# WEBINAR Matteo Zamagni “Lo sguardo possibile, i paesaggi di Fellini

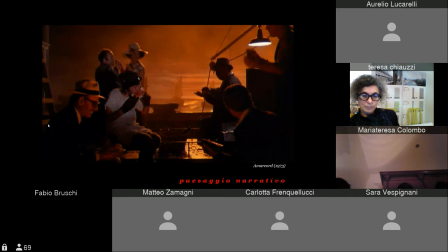20:33 Il cielo è un fondale dipinto e le nuvole, come spesso avviene in Fellini, sono ricreate con dei teli di plastica e la luce particolarmente teatrale.
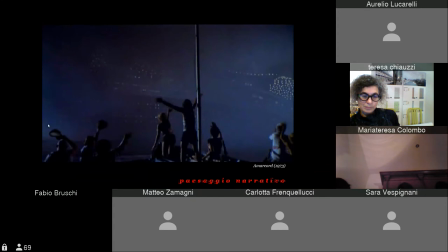20:43 E questa è la visione del Rex e Fellini lo ricrea con una sagoma enorme, bidimensionale, piena di luce avvolta nella nebbia.
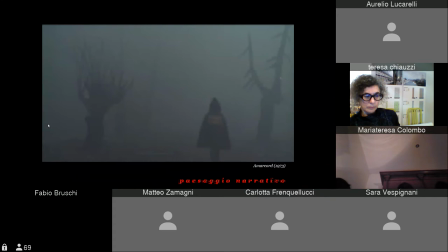20:53 Nebbia che ritroviamo in un'altra celebre sequenza di Amarcord, dove Oliva, il fratello di Titta, si smarrisce fra forme spettrali di alberi, anch'esse realizzate con sagome di cartone.
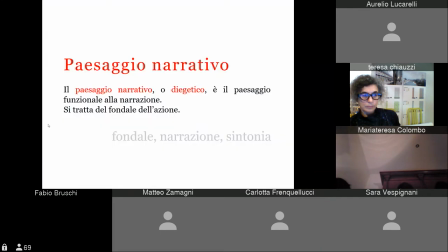21:08 Quindi il paesaggio narrativo è il paesaggio che accompagna la storia. E se ci fate caso, vi ho mostrato solo casi di paesaggi ricreati in un teatro di posa, che è una scelta prediletta da Fellini, e su questo ci ritorniamo a breve, ma sicuramente un paesaggio,
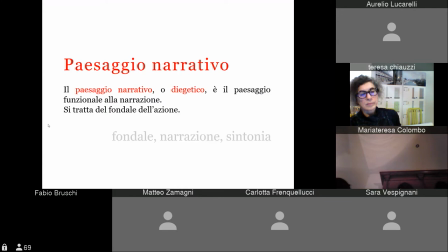21:26 diciamo, composto ad hoc, controllato, limitato nei dettagli, serve anche a rafforzare la vicenda. E in modo analogo oggi, nelle grandi produzioni, ad esempio, si tendono a ricreare dei paesaggi in digitale, no?
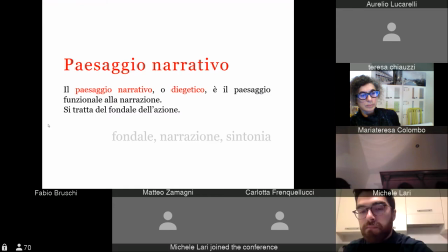21:42 Con gli effetti in post-produzione, ma ovviamente un paesaggio narrativo è assolutamente anche un paesaggio reale, restituito attraverso uno sguardo, diciamo, più documentaristico. E poi c'è la seconda categoria, che è il paesaggio pittorico,
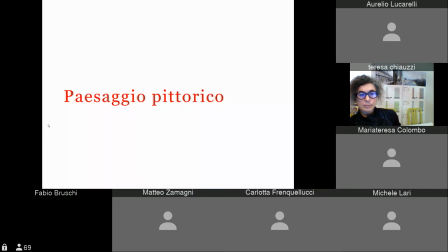21:57 cioè il contesto metanarrativo che è svincolato dal racconto e si converte in qualcosa di a sé stante. E il paesaggio pittorico per antonomasia è quello introspettivo del mare.
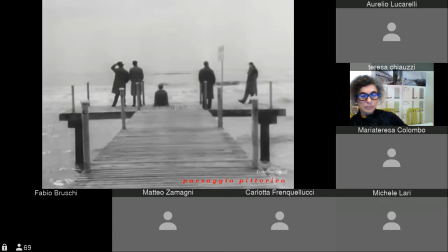22:12 E qui vediamo un'immagine tratta dai Vitelloni, il film del 53 di Fellini, in cui cinque amici di Rimini vagano per la spiaggia. La scala predominante del mare estremizza per contrasto le loro vite piccole e provinciali,
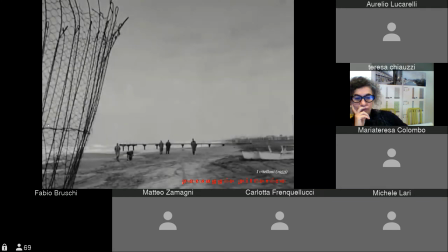22:28 e c'è uno sfasamento fra i personaggi e il paesaggio, ma non tanto per una divergenza fra i due, quanto piuttosto per la sensazione di straniamento che si genera. Il paesaggio diventa una sorta di terzo personaggio, personaggio autonomo che finisce per fagocitare, per assorbire dentro il gruppetto di amici.
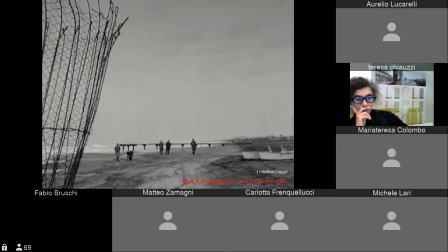22:46 Se prima abbiamo visto nel fotogramma di Oliva che si perdeva nella nebbia di Amarcord che gli alberi erano realizzati come sagome, qui sembrano i personaggi a ridursi a silhouette smarrite.
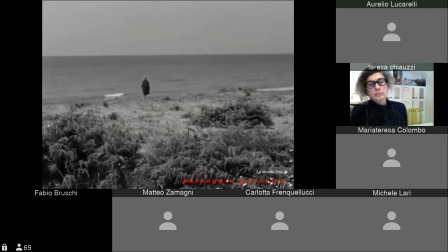22:59 Considerazioni analoghe le possiamo fare per questa immagine tratta dalla strada, di quando Gelsomina torna a vedere il suo mare, un mare in cui in apertura del film non ci faceva nemmeno caso, no?
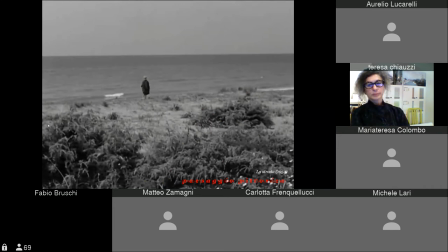23:15 Si muoveva per la spiaggia a cercare delle frasche, invece dopo essere andata in giro ovunque con Zampano torna al suo mare in un momento di pausa, diciamo, narrativa.
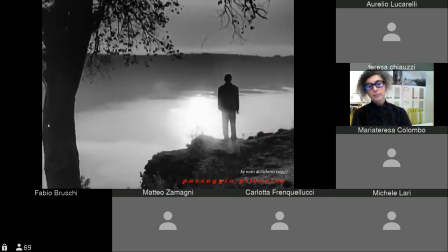23:29 Altro esempio lo tratto dalle notti di Cabiria. Questa è la scena più drammatica del film, che ha per fondale un lago al tramonto e che anche qui diventa un personaggio interposto fra Cabiria e il suo novello sposo.
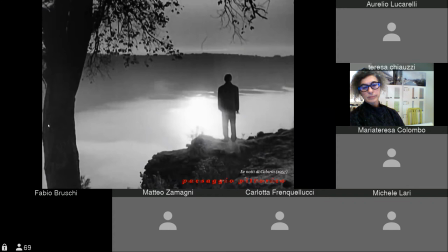23:47 All'inizio questo sembrerebbe un paesaggio tipicamente narrativo, lo sfondo romantico dell'amore fra i due, ma in questo momento la vicenda ha una svolta drammatica. Infatti scopriamo che lo sposo di Cabiria in realtà l'aveva sposata solo per derubarla dei suoi soldi,
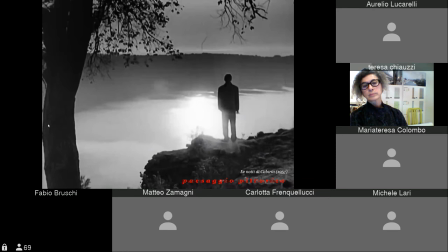24:05 e il paesaggio acquisisce una dimensione straniante, di distacco quasi rispetto alla vicenda, diventa paesaggio pittorico.
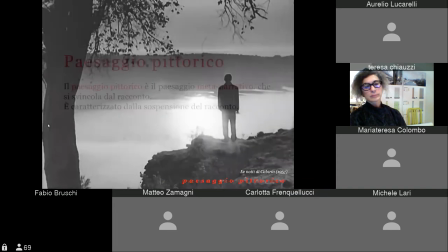24:14 Quindi il paesaggio pittorico è caratterizzato da uno sguardo riflessivo e non è un semplice sfondo,
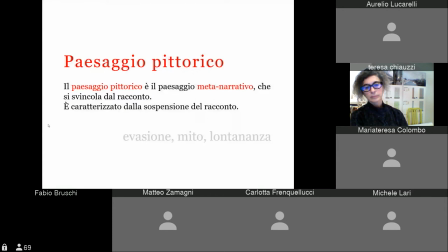24:21 non necessariamente riflette i sentimenti dei protagonisti, non cerca la sintonia con la narrazione. Avviene una sorta di sospensione del racconto, i personaggi a volte si perdono, a volte si allontanano dal paesaggio e diventano periferici, marginali.
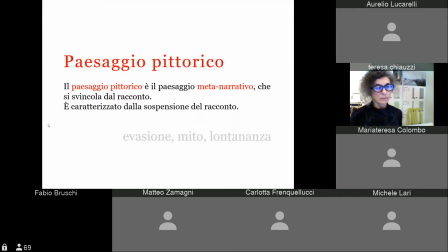24:37 Ovviamente, ribadisco, sono due categorie e non è che siano alternative, in uno stesso film possono coesistere. Diciamo che un autore come Antonioni utilizzava moltissimo questo secondo tipo di paesaggio.
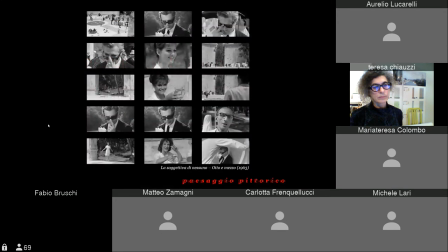24:53 L'aspetto più interessante del paesaggio pittorico è legato al fatto che viene introdotto un nuovo sguardo cinematografico, viene reinventata l'inquadratura. Mi spiego meglio, nel cinema tradizionale l'inquadratura si definisce
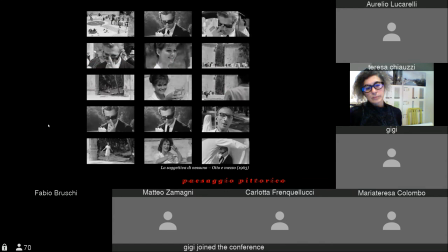25:11 oggettiva quando la cinepresa registra l'azione attraverso lo sguardo del regista, no? Onnipresente come un narratore in terza persona, e soggettiva quando la camera invece guarda attraverso gli occhi dei personaggi. Esempio tipico è il dialogo fra due personaggi, quando c'è un palleggio di inquadrature a seconda di chi parla.
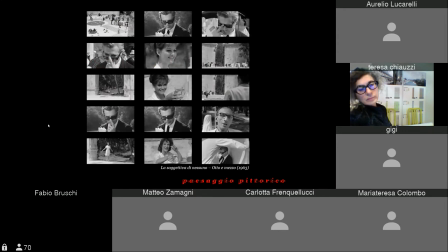25:31 E questo è esattamente quello che avviene nella letteratura tradizionale prima del Novecento, no? Narrazione in terza persona e dialoghi per i personaggi. Con il cinema d'autore, in particolare con l'avvento del neorealismo, con autori come Fellini e Antonioni, il regista non sempre onnipresente,
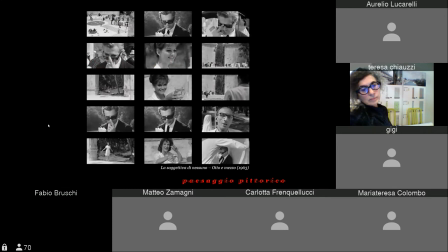25:49 al contrario spesso diventa periferico e la distinzione fra soggettiva e oggettiva comincia a perdere di senso e appare quella che potremmo definire una soggettiva di nessuno, perché non è nello sguardo del regista né dei personaggi.
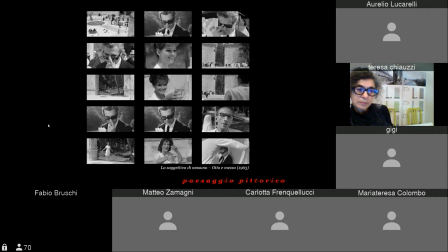26:04 E questo, se ci pensate, è anche quello che avviene nel Novecento nella scienza, con la teoria della relatività, con la fisica quantistica,
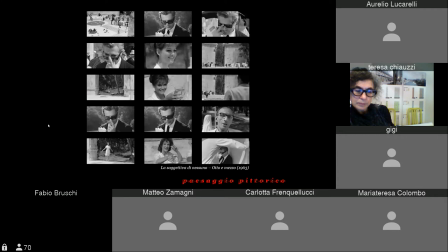26:17 in varie forme di espressione artistica. Penso alla letteratura con l'Ulisse di James Joyce, alla pittura con varie correnti come il cubismo o il surrealismo, alla musica con Stravinsky.
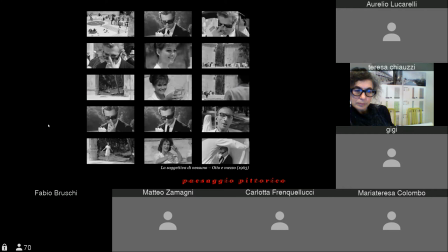26:30 Quindi non è niente di nuovo, diciamo, ma si traduce in questo strumento di reinvenzione dell'inquadratura nel cinema. E nella mia tesi chiarivo con una sequenza che qui riporto sminuzzata nei fotogrammi,
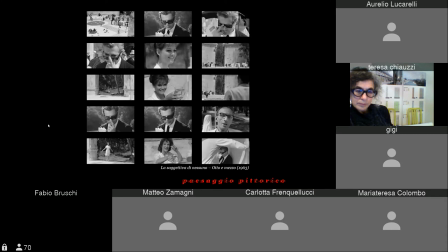26:43 ma non voglio neanche entrare nell'analisi dettagliata dei fotogrammi, se non per dire che riportare la sostanza di questa analisi. Questa è una scena tratta da 8 e mezzo all'inizio, quando Guido, il protagonista, Guido Contini, Mastroianni, che poi è l'alter ego di Fellini,
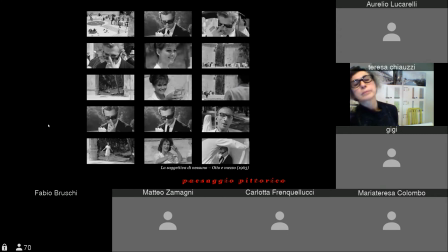27:00 si reca alle terme e qui ha una visione, una sorta di allucinazione che scatta nel momento in cui Guido si abbassa i suoi occhiali da sole. Fateci caso, intorno lo sfondo è popolato di persone, un po' caotico, di queste persone che sono in fila per prendere l'acqua delle terme.
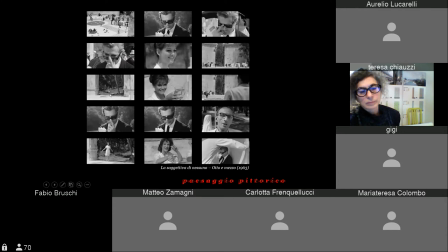27:16 E quando scatta questa allucinazione arriva Claudia Cardinale dal bosco, un paesaggio inquadrato fra due muri, e noi siamo immersi nell'allucinazione di Guido. Dovremmo aspettarci di guardare il tutto con una soggettiva di Guido,
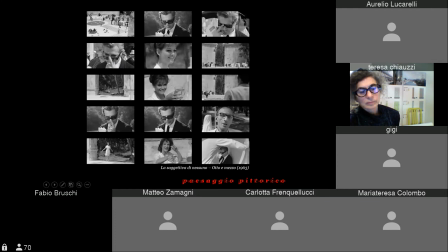27:34 ma in realtà ci ritroviamo, stranamente, Guido all'interno della sua soggettiva. È come se si trasferisse la soggettiva di Guido all'oggettiva del regista. Spero di non aver bisticciato con le parole.
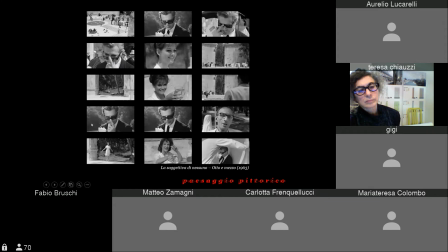27:47 E se ci fate caso, lo sfondo cambia, perché appare alle spalle di Guido, come se venisse proiettato all'interno di quel bosco, lo sfondo appunto del bosco. Finché Claudia poi gli offre il bicchiere e poi a un certo punto si accorge che purtroppo non era Claudia Cardinale.
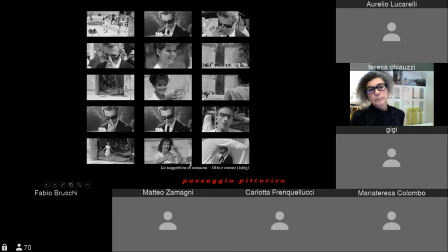28:04 Tra l'altro, aggiungendo minimi dettagli come un pezzetto di un braccio della collega, diventa l'immagine, esce dal sogno e diventa reale.
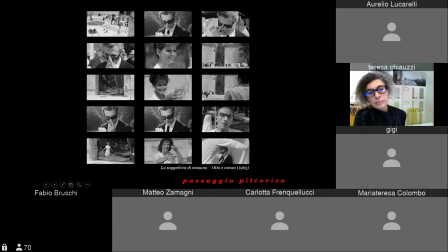28:15 Ma poi il gioco continua, perché Guido incontra un critico cinematografico insopportabile francese che si chiama Daumier, che inizia il suo sermone, e noi pensiamo che questo signore stia parlando con Guido e quindi
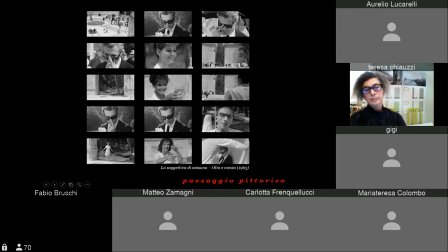28:32 stiamo nel momento di vedere la soggettiva di Guido, ma in realtà anche qui Guido, dopo questo lungo piano sequenza, ce lo ritroviamo rispuntare dietro.